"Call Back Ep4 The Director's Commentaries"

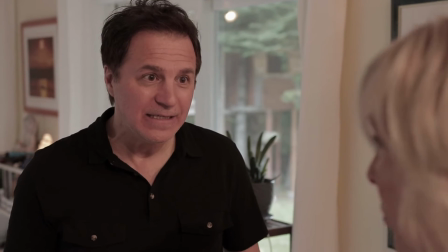181s
So here, everything was
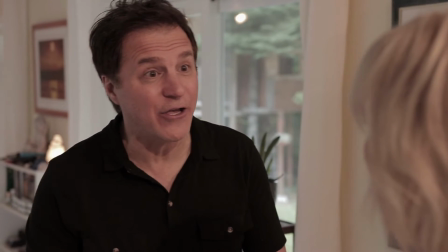184s
overexposed I mean over lit overexposed I think a few lights in on my right cheek side stayed open in the entrance
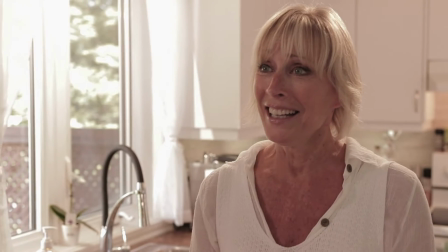193s
of the house and I didn't get the the contrast that I'm
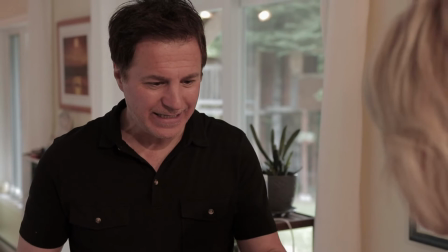199s
always going for told you before that I'm always trying to shoot the shadow side of the
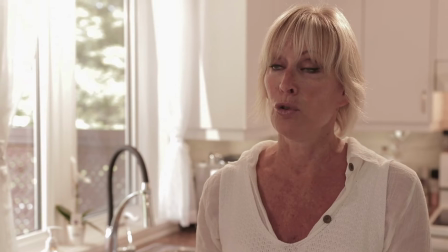205s
character and here it's it's a flat light and I didn't liked it that
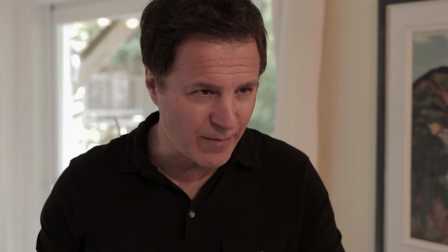210s
much on my costar it's better because I could go behind the camera
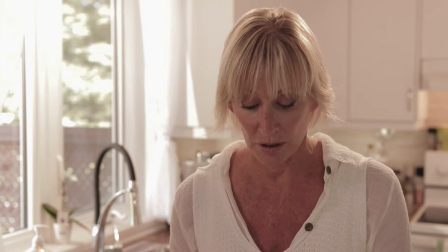214s
and validate the shot and it was and she was also she
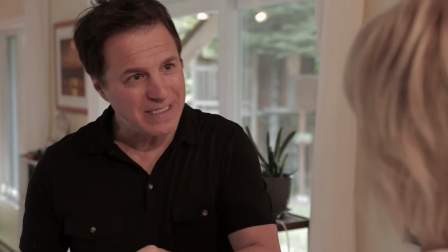219s
had a very nice suntan and I was very white so it's I should have toned
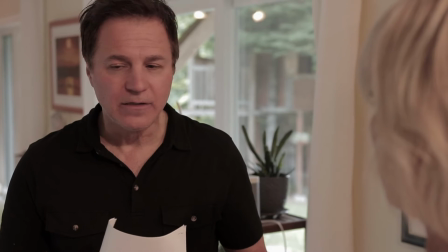223s
down the the lighting I had a Fresnel on my side on my left cheek but
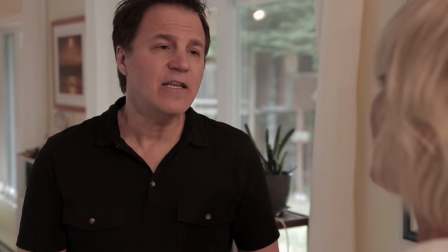228s
the other side was way too lit so I didn't like it but once
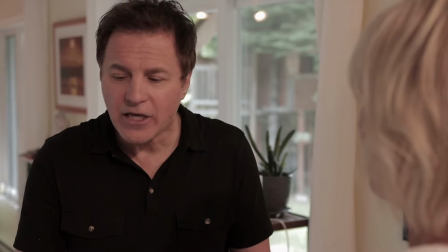234s
I started editing the scene I then found among the 15
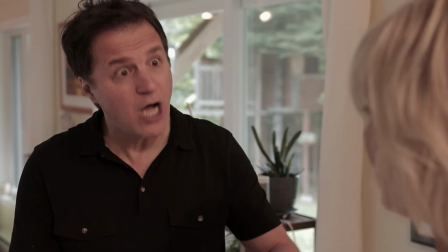238s
to 20 takes that we had of that I found those very great shot
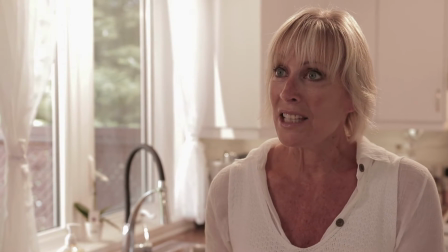243s
that my director of photography I mean my cameraman did and I
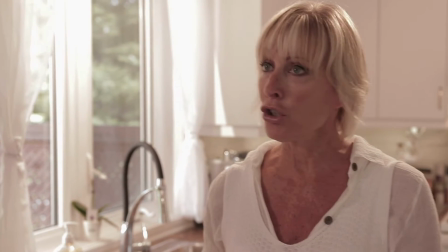251s
started editing those those takes and I realized how good of a scene
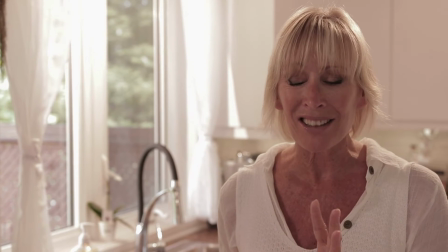258s
we had and that's often the case if you have 15 to 20 takes oftentimes
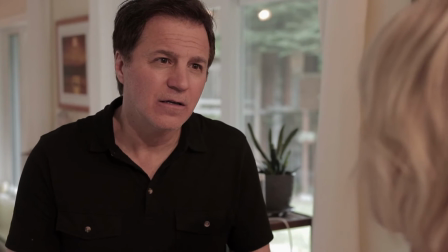264s
there's two to three takes that are good one of each you know shot that
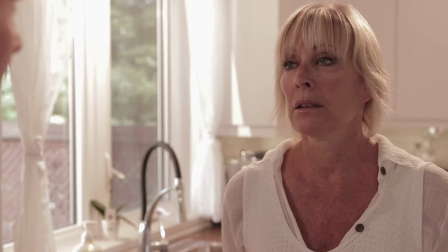272s
you did and you have to find them so I guess when
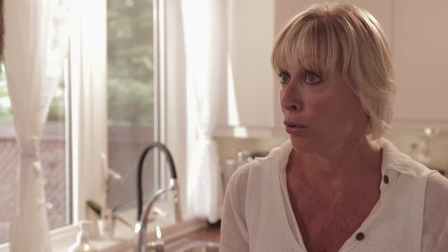277s
I started watching and they're looking at the rushes I started by the wrong one so I
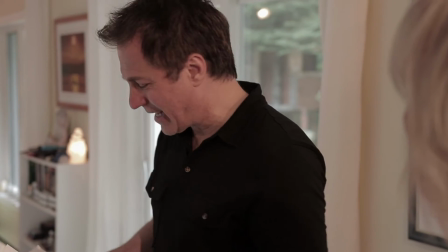281s
thought it was all a piece of junk but when I found those
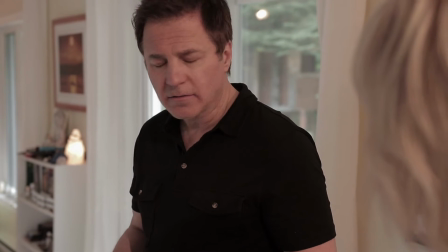286s
shots and i start editing them i realized how sincere we were in
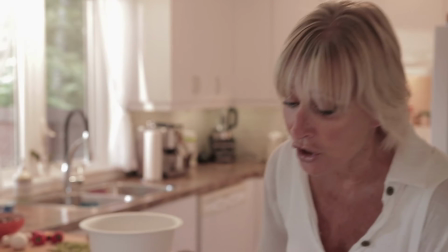291s
the acting and how good it was and how tight it was uh i'm very much uh very much like the editing that i did of that scene
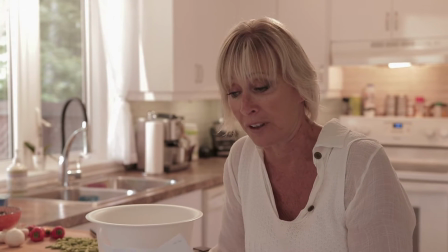301s
and that shot is very nice also from my camera man love that shot this is a new shot on me
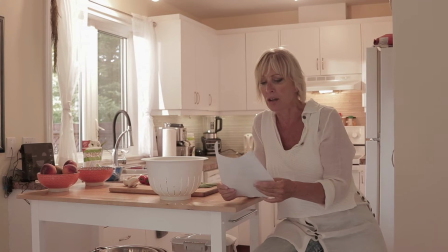308s
and that shot we did it on a slider but the problem is the the motor
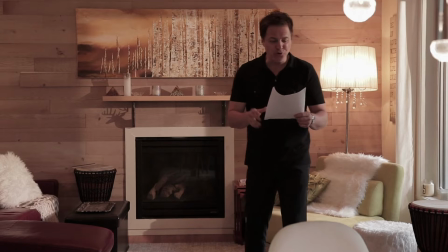313s
well it's the it's more the battery linkage to the motor that break just before we
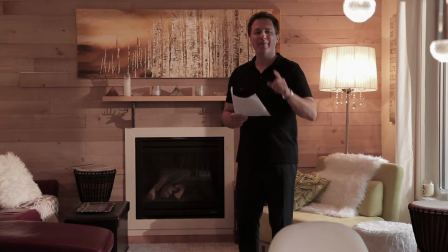318s
started shooting and we had to my camera guy had to push the
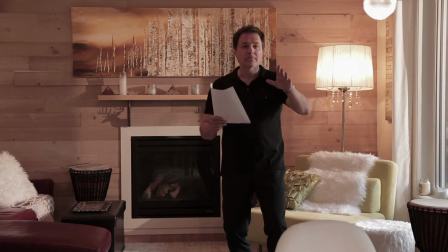324s
slider instead of using the motor and it um it
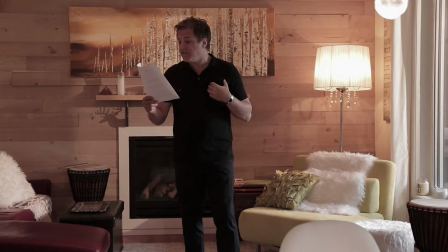329s
was very tricky we worked hard on that but and the thing is it doesn't even show the only way you can see that there's a slider is to look at
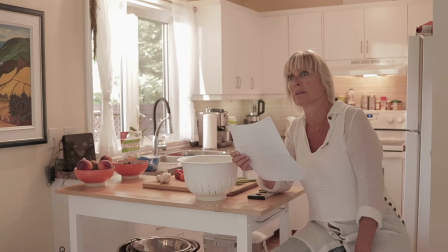336s
the the light on top right of the image and here you can see a bump so um so we worked so hard we
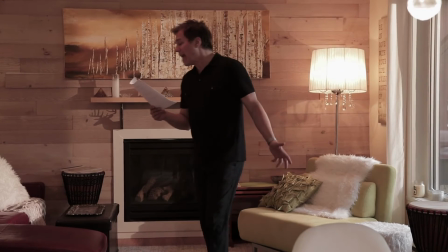344s
lost so much time with that slider shot have I known that it was not
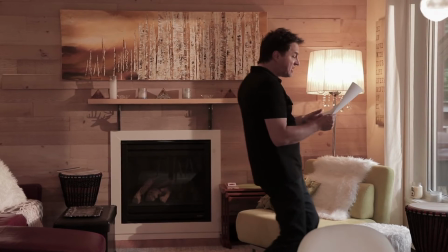349s
showing that we were on a slider I would have saved at least
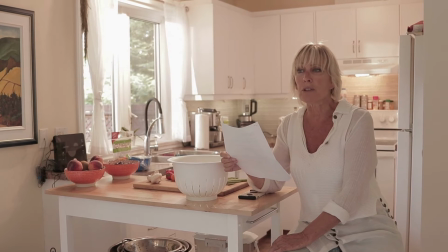354s
half an hour by just putting the camera on a tripod and doing the same
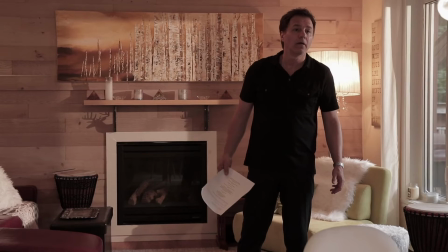359s
thing I also remember as an actor here I since I was
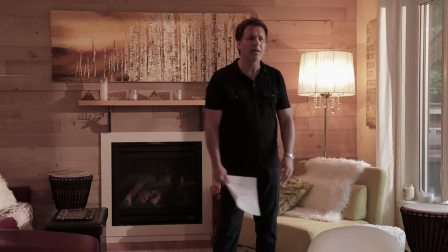364s
getting out of my comfort zone I was trying to be funny which I don't think I miss Sarah I necessarily am funny I'm not a comedian at least
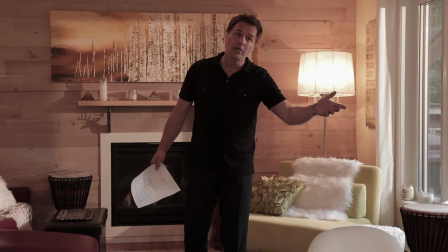371s
um i remember that morning i said my to my co-star i said um you know what i'm gonna make you laugh today i had
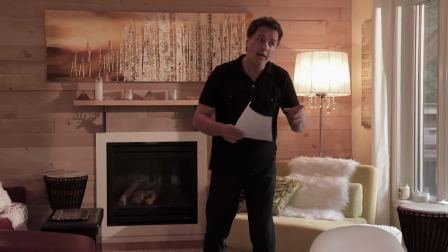379s
my head full of ideas and um
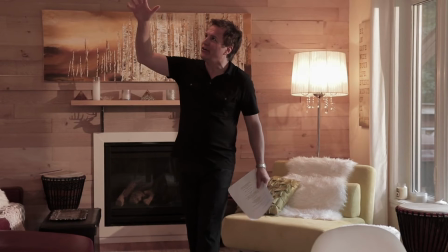383s
but i was very nervous and i was not sure of myself at all so
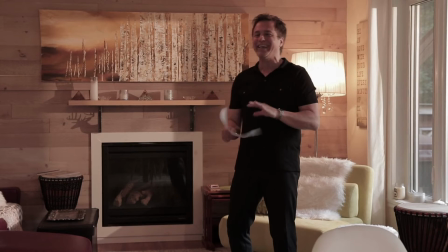388s
at one point she started saying you know what that was very and she was laughing and she said
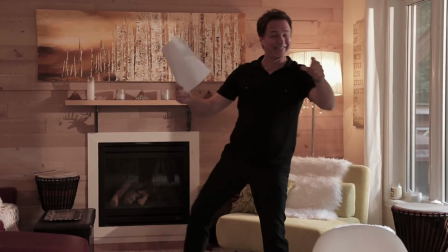393s
those little dance step that you're making this and that is is working very
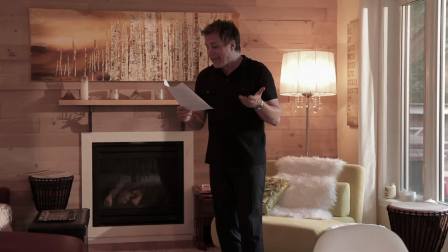397s
well so do that more more yeah more so i said you know what
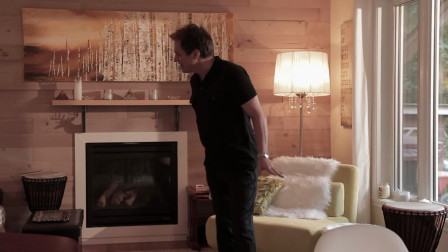402s
take take take take the um take the lead you're gonna direct me for that scene
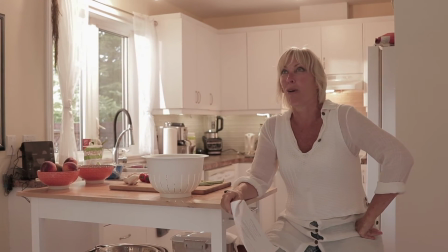407s
here so you're the director now and she helped me to achieve those funny
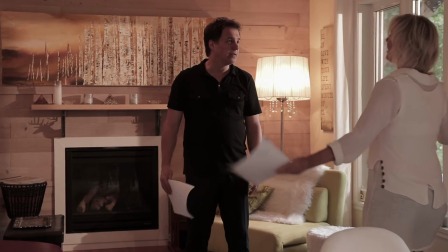412s
things hopefully i'm funny that i'm that i'm doing as an